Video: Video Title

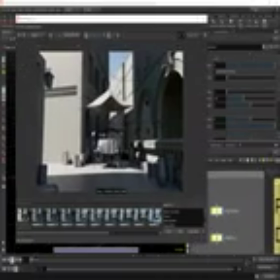(28:53)
Let's stop that render. I'm going to switch back and forth between
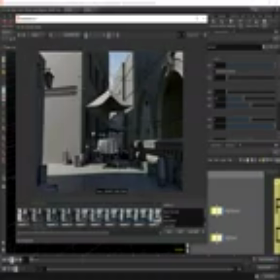(29:00)
the old lighting and the new lighting, and when we go back we can see how dark the shot is overall.
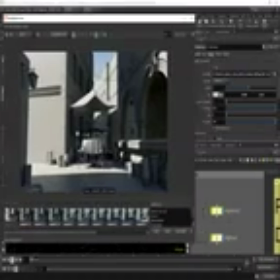(29:07)
I think we could probably even push this up on the HDRI just to maybe like 3 or 3.5, as it's looking kind of dark. But this actually worked quite well for me, this final setting, so we'll leave it as is and adjust it later.
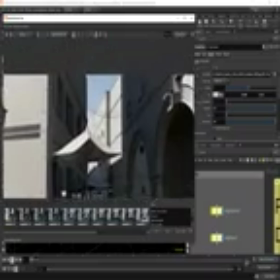(29:23)
So the next step is to add in some sort of kicker lights to sort of help out the reflections a little bit.
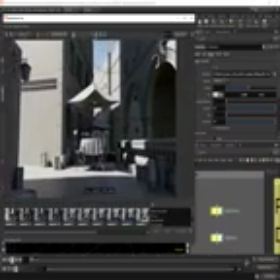(29:30)
I think, and it's not very obvious right now, but this wall is looking a little bit flat.
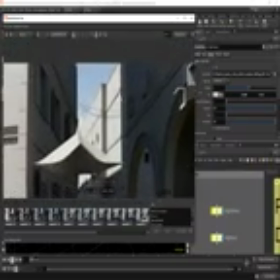(29:37)
There's not a lot of reflection hitting it or specular.
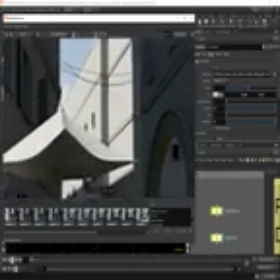(29:43)
I like the background building, the way that's sort of blowing out a little bit.
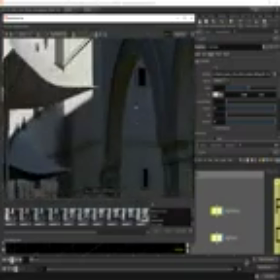(29:47)
That looks really nice. This back wall I know is going to be a little bit flat, and flat here.
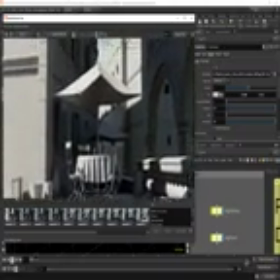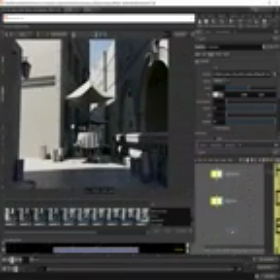(30:01)
I'm going to drop down an RS light, and we're just going to add some nice specular lights. So this is going to be our main building spec.
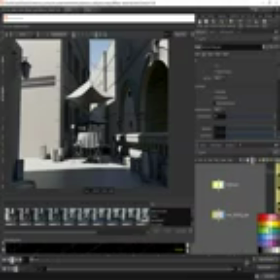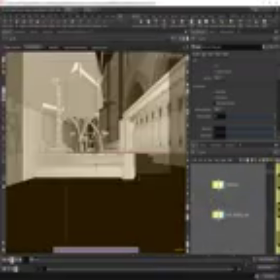(30:25)
I'm going to drag this into the viewport. So now we're inside the light, which is really cool.
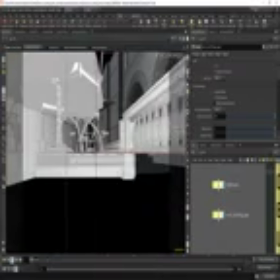(30:30)
You can also access the light here. Lock it, so we're moving around in the light, now it's locked.
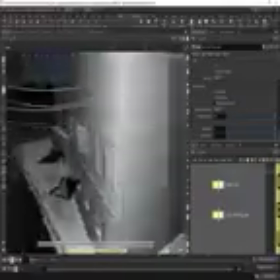(30:38)
And what I want to do is sort of position this to add some nice
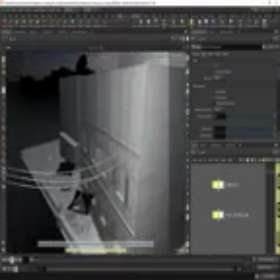(30:46)
specular sort of hitting this building, which is going to give it a little bit more shape.
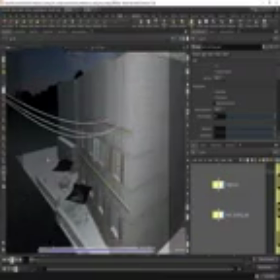(30:50)
It's also going to help sort of the cracks and chips in the plaster on this building as well.
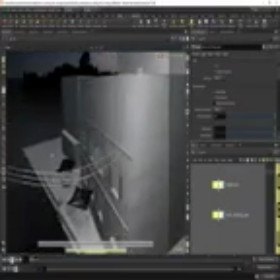(30:56)
It's going to help with displacement. It's going to make things stand out a little bit more and just generally make it look less flat.
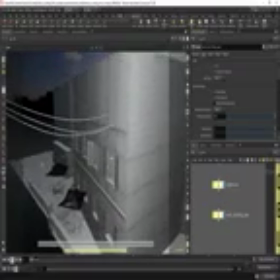(31:04)
So I think something around there right now.
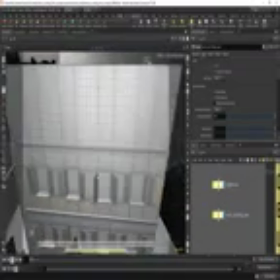(31:06)
I'm not hitting this straight on because that's just going to make the building look very flat.
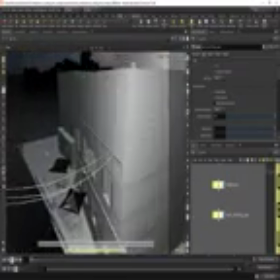(31:14)
It's going to fill in all those shadows, and we don't want to do that. We sort of want to create a little bit of shadow from it and a nice bit of specular.
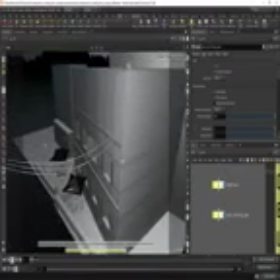(31:21)
So I'll take this out to, I think, around there. We'll increase the light exposure.
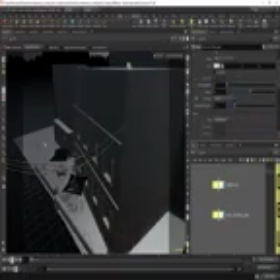(31:29)
I turn the intensity multiplier down to 1, and I usually work the exposure. I never use this intensity multiplier, so I think it's just an old school way of doing it, the way I do it.
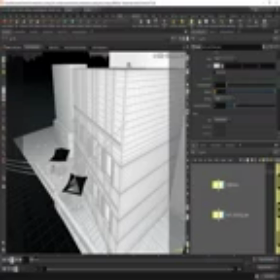(31:43)
So just using the exposure slider, so you're working in stops like a camera would.
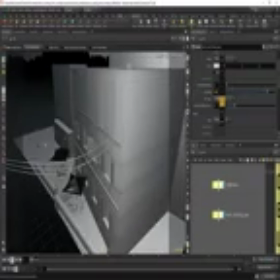(31:51)
So I think I'm just going to keep going up. I think around like 7, I think is fine.
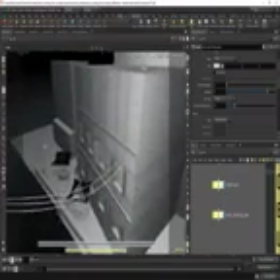(32:01)
I think maybe hitting, I don't know, something like that I think is fine.
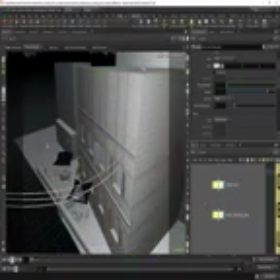(32:08)
Yeah, that looks pretty cool. Let's bring back the render view.
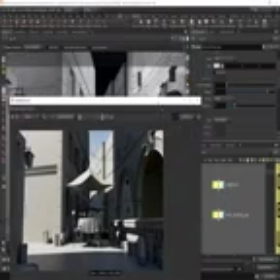(32:17)
Go back to the render camera. And we'll hit render again.
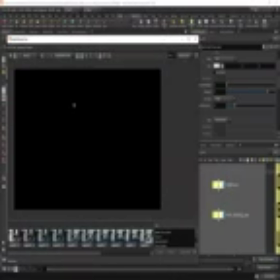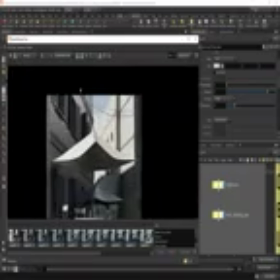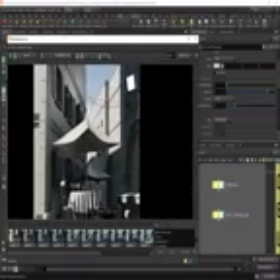(32:36)
So you can see we're getting some pretty strong lighting here.
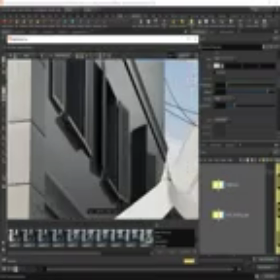(32:41)
It's not looking very subtle. The shadows are very harsh. We should watch out for that because the light we're trying to
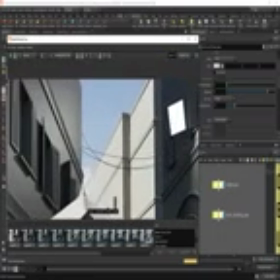(32:50)
fake here, like the bounce light, should be sort of ambient light coming from like the sky and bounced off the buildings.
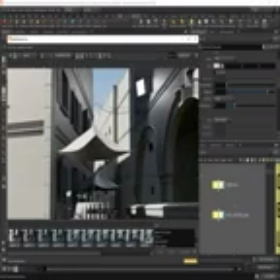(32:57)
So the shadows are going to be super soft. So the first thing we need to do is increase the size of this light. And as lights get larger, the shadows get softer.
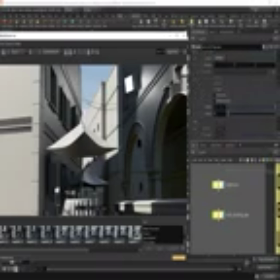(33:12)
We're going to tick on this normalize intensity, and you're probably wondering what this option does. I'm going to turn it on. So you notice nothing's changed. And that's because when we turn this normalize intensity on,
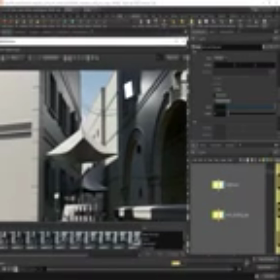(33:31)
excuse me, it basically means that no matter how large we scale this light, it won't get brighter.
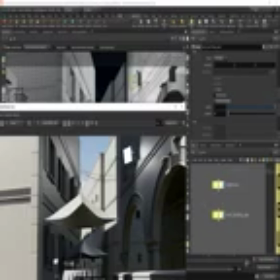(33:41)
So usually in a real world scenario, the larger the light, the higher the intensity the light is. So ticking this basically means that no matter how large I scale this light, it's not going to get any brighter.
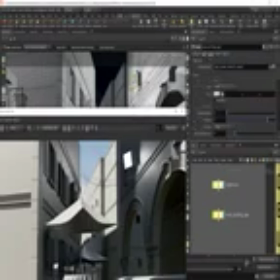(33:54)
So the brightness would be controlled via the exposure or intensity multiplier. But one thing that will happen, regardless of whether this option is ticked on or off,
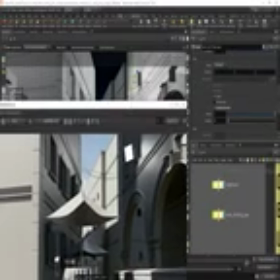(34:05)
is if I scale this light down, the shadows will get harsher, and if I scale the light up, the shadows will get softer. So let's scale this light up to something like, I don't know, 2, and maybe something like 15, something like that.
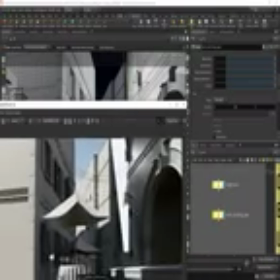(34:25)
So now you can see the shadows are nice and diffused, but obviously we got this massive light intersecting with the building, so we don't want that.
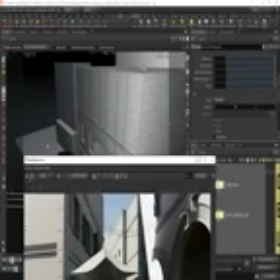(34:35)
So one thing I'm going to do is stop the render, switch back to the render cam.
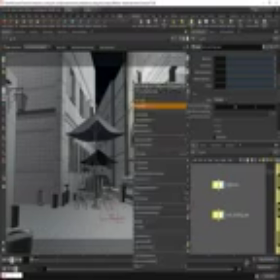(34:40)
I'm going to move this light out, but we're going to do this based on the object of the camera.
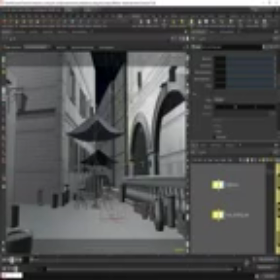(34:45)
So now we're moving it sort of in this direction with the light. Shift it this way, move this light down. I sort of want to get this
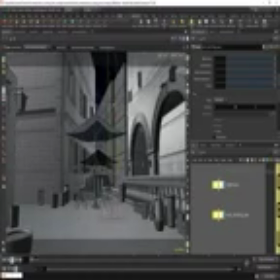(35:03)
That looks kind of cool. Let's push this light back. See how that's looking.
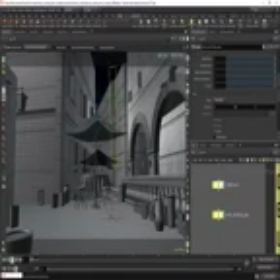(35:20)
And I'm always moving this in on one axis. Let's try again.
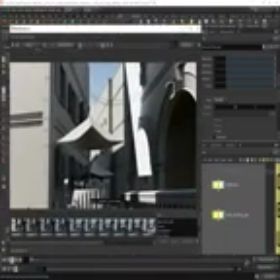(35:26)
Let's see what that looks like.
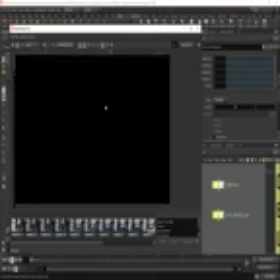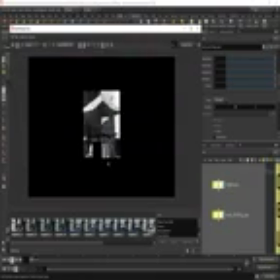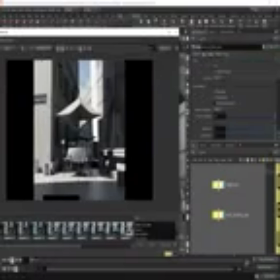(35:39)
So the light's visible. We need to turn that off. So under the light tab, we're going to tick this visible.
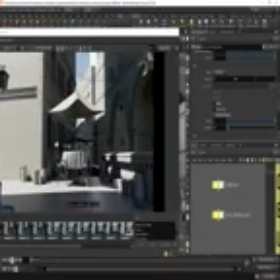(35:48)
So tick it off. So now the light disappears, but we're still getting the contribution from it.
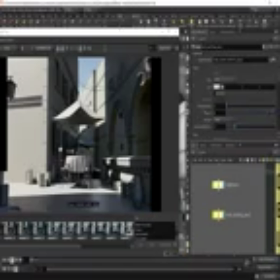(35:54)
Let's turn the light up to like 9. Now it's starting to make a difference, and that's looking really cool.
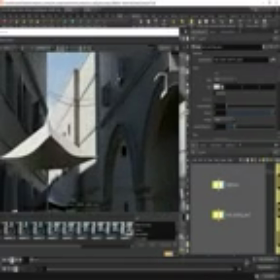(36:02)
We're getting some nice lighting there. That's looking really nice. And look, the shadows are nice and soft, which is cool.
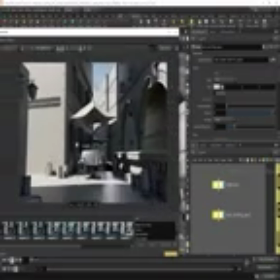(36:09)
So it's nice and subtle. So I think that's working quite nicely.
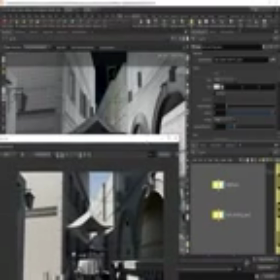(36:13)
We could actually move this a little bit further away from this wall, as I think it's picking up a bit of a nasty highlight there.
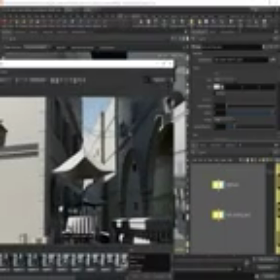(36:21)
I'm not sure why that got brighter in that case, but
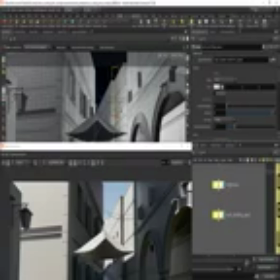(36:26)
let's move it back to around here. Right there.
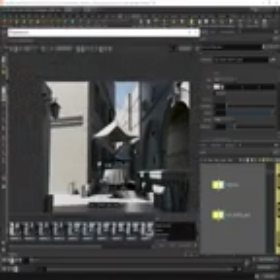(36:33)
See what that looks like.
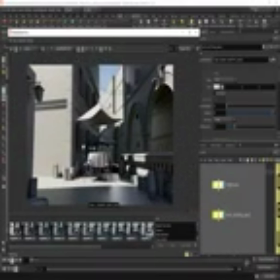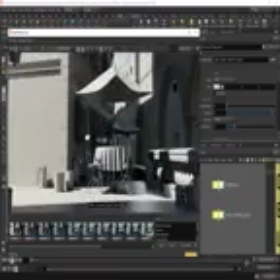(36:41)
So if we're switching back and forth there, we're even getting nice highlights on the plant pots as well, which is kind of cool.
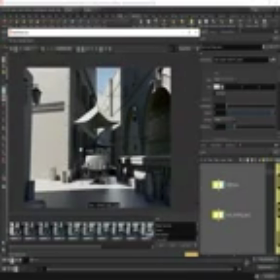(36:51)
We're getting some nice lighting hitting underneath here, which I think looks kind of cool.
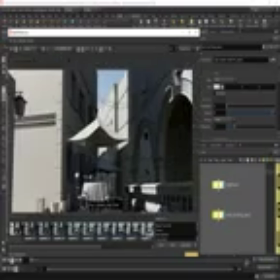(36:57)
So you can see that's giving a lot more shape to this building. And that's what lighting is all about.
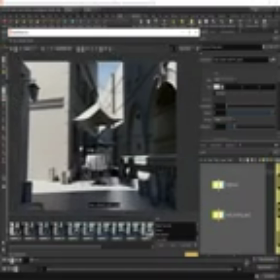(37:02)
It's about adding shape and really showing off the objects.